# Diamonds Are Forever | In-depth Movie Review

This sequence always really confused me as a kid because it took me a while to actually realize that it was Plenty in the pool. I know that Bond says it, but it just was such a disconnect between what Plenty was doing earlier and her involvement in this diamond smuggling plot, because there's no reason for her to be involved. They don't give us a reason for her to be involved. And it's such a big plot point. I mean, I think they should have really found a way of keeping those scenes in the film if they were going to keep this in the film,
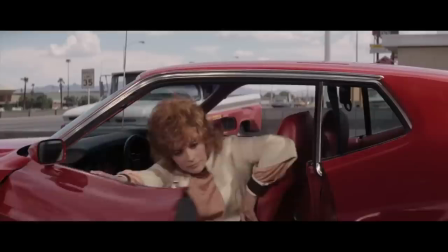which they needed to do because it's Tiffany's big turning point moment. Especially as it prompts a big change of character in Tiffany, who, seeing the drowned girl,
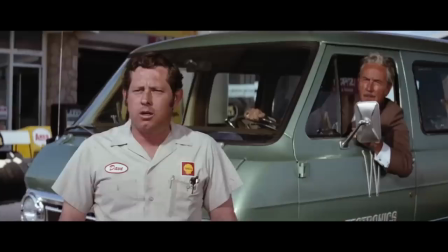comes over to Bond's side for the first time to work with the good guys, which she promptly does in one of my other favourite scenes in the movie,
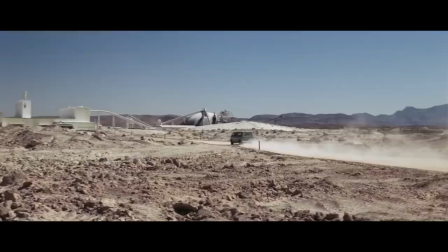where she causes a distraction, allowing Bond to board a van heading to a remote research lab.
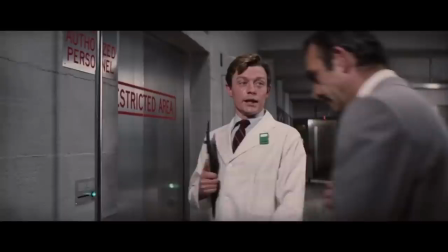More fun here as Bond plays a dual role and infiltrates the place.
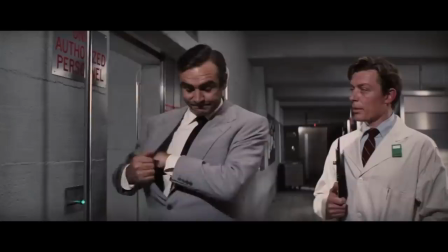I like seeing Bond do things like this, you know, using his wits and conversation to infiltrate rather than gadgets,
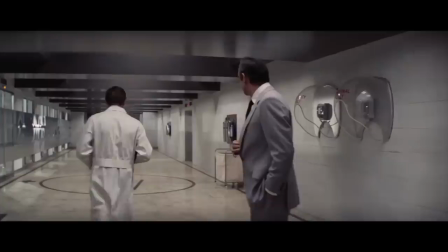and there are some nice little bits in here, like him and the other doctor having to rush to get through the door before it closes.
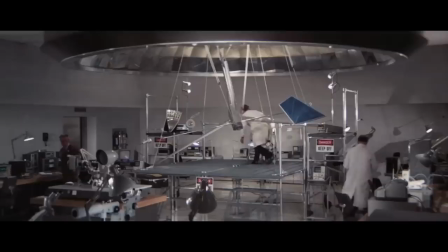It's such a little thing, but there are lots of nice little funny moments like that in this film. Anyway, after some investigating, Bond discovers that the lab, owned by Willard White,
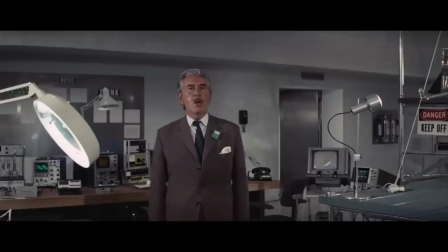is constructing a rather suspicious satellite under the watchful eye of a Mr. Metz, played by Joseph First.
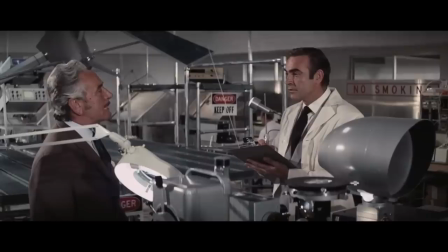After one of my favourite lines in the film, "Will you please leave, you irritating man?"
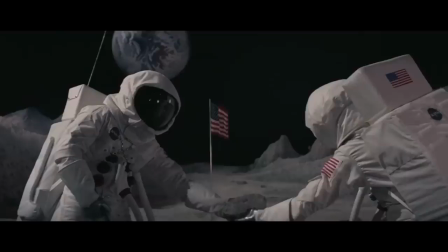Bond is rumbled, and in yet another bizarre choice on the filmmaker's part, sneaks onto a film set of the moon. I have no idea what this is supposed to be, if it's a simulation or part of a bigger scheme or what, because, like, no one actually goes up in the Diamond Satellite later on. There's none of Blofeld's employees up in space that we know of, so I don't know why this is here, but this is where we're at, folks.
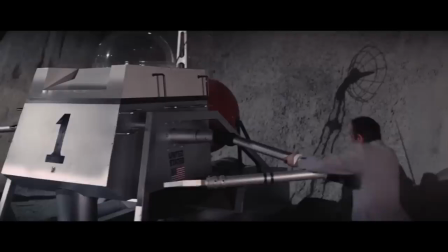This is it, the moon. I especially love this astronaut guy who still simulates low gravity even when trying to apprehend Bond,
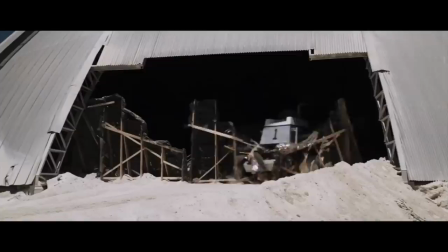who hops into a moon buggy, as you do, and we have a chase sequence.
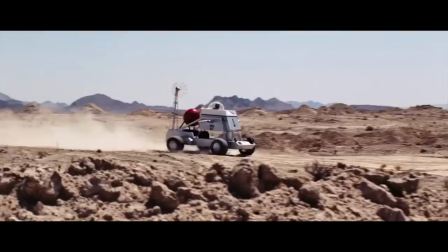Now, I can only assume that this scene was to play for laughs and nothing else because, I mean,
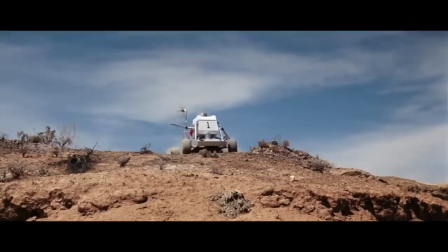the camera work is pretty bland, the stunts lackluster, and the music devoid of any excitement at all.
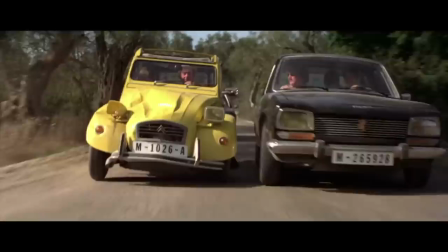This is not a blood-pumping thrill ride of a chase sequence.
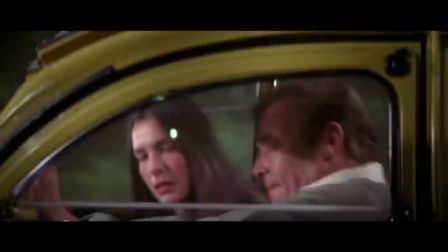It's a shame because, as For Your Eyes Only shows much later, you can put Bond in a silly vehicle and still have some cool,
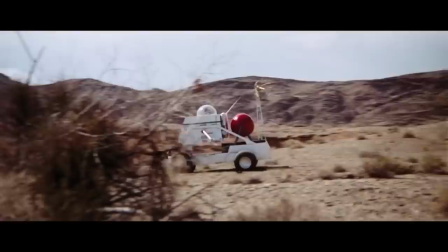exciting bits of action, but here, I don't know, it's like someone had an idea to put Bond in this thing and thought it would be great, but no one else understood or cared, but just went along with it anyway.
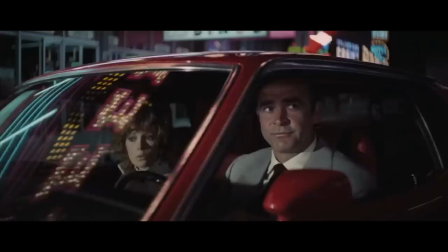Bond meets with Tiffany and the pair head back to Vegas, prompting another vehicle chase sequence with a disappointingly wooden American sheriff.
There goes that son of a bitch and saboteur.
The guy plays it very much as a V1 of Sheriff J.W. Pepper. Heck, if they'd have cast Clifton James in this part here, I mean, we could have had a trilogy of J.W. Pepper Bond films, but this actor just doesn't have the comedic timing or cartoony charisma that we find in the sheriff in Live and Let Die and The Man with the Golden Gun.
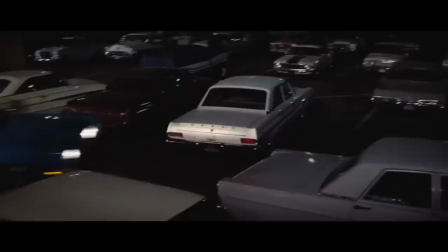The car chase here is also very poor, again due to lazy camera work and lack of exciting edits or music.
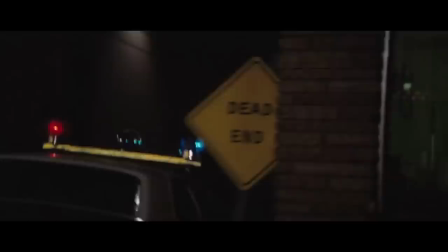It just feels so lethargic and it builds to a stunt that they couldn't even film properly.
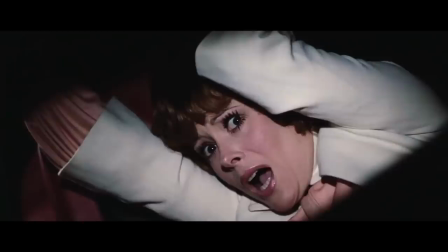The whole thing is that the car goes in on two wheels and through a narrow alleyway, but they filmed it going in and coming out on different wheels,
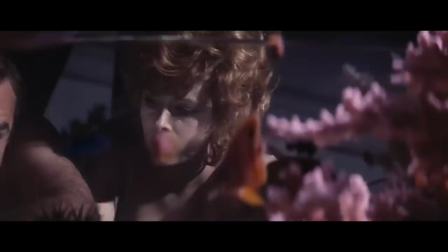so there's an insert which makes no damn sense at all to explain the goof where the car shifts halfway through this alley.
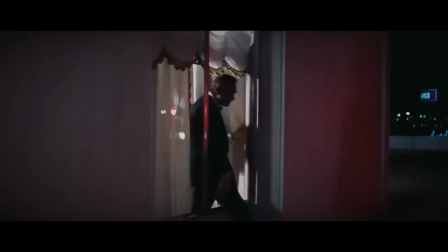Bond and Tiffany get some R&R on what must be a damned uncomfortable bed before Bond infiltrates Willard White's penthouse.
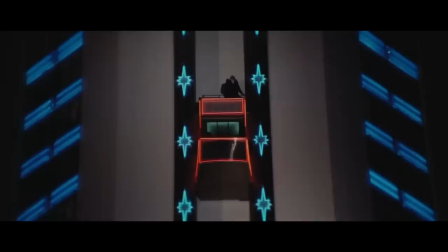I love Connery in these moments. He's so cool and casual, just stepping out onto the outside of that building.
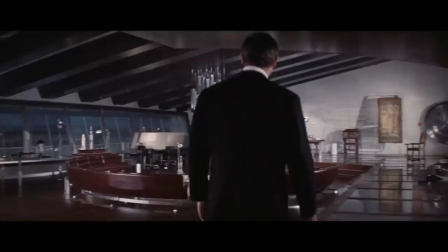He's awesome here.
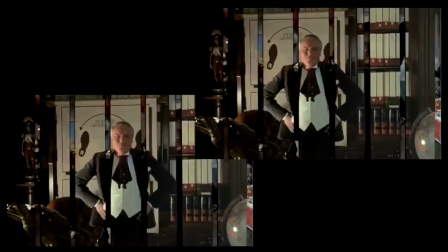But upon entering the penthouse, Bond discovers that Willard White isn't even there, but instead it's two Charles Greys!
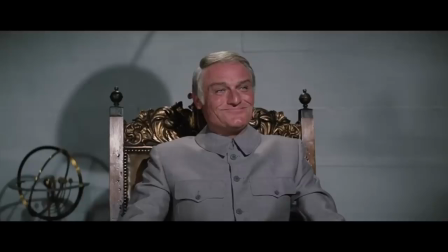Just a jump to the left!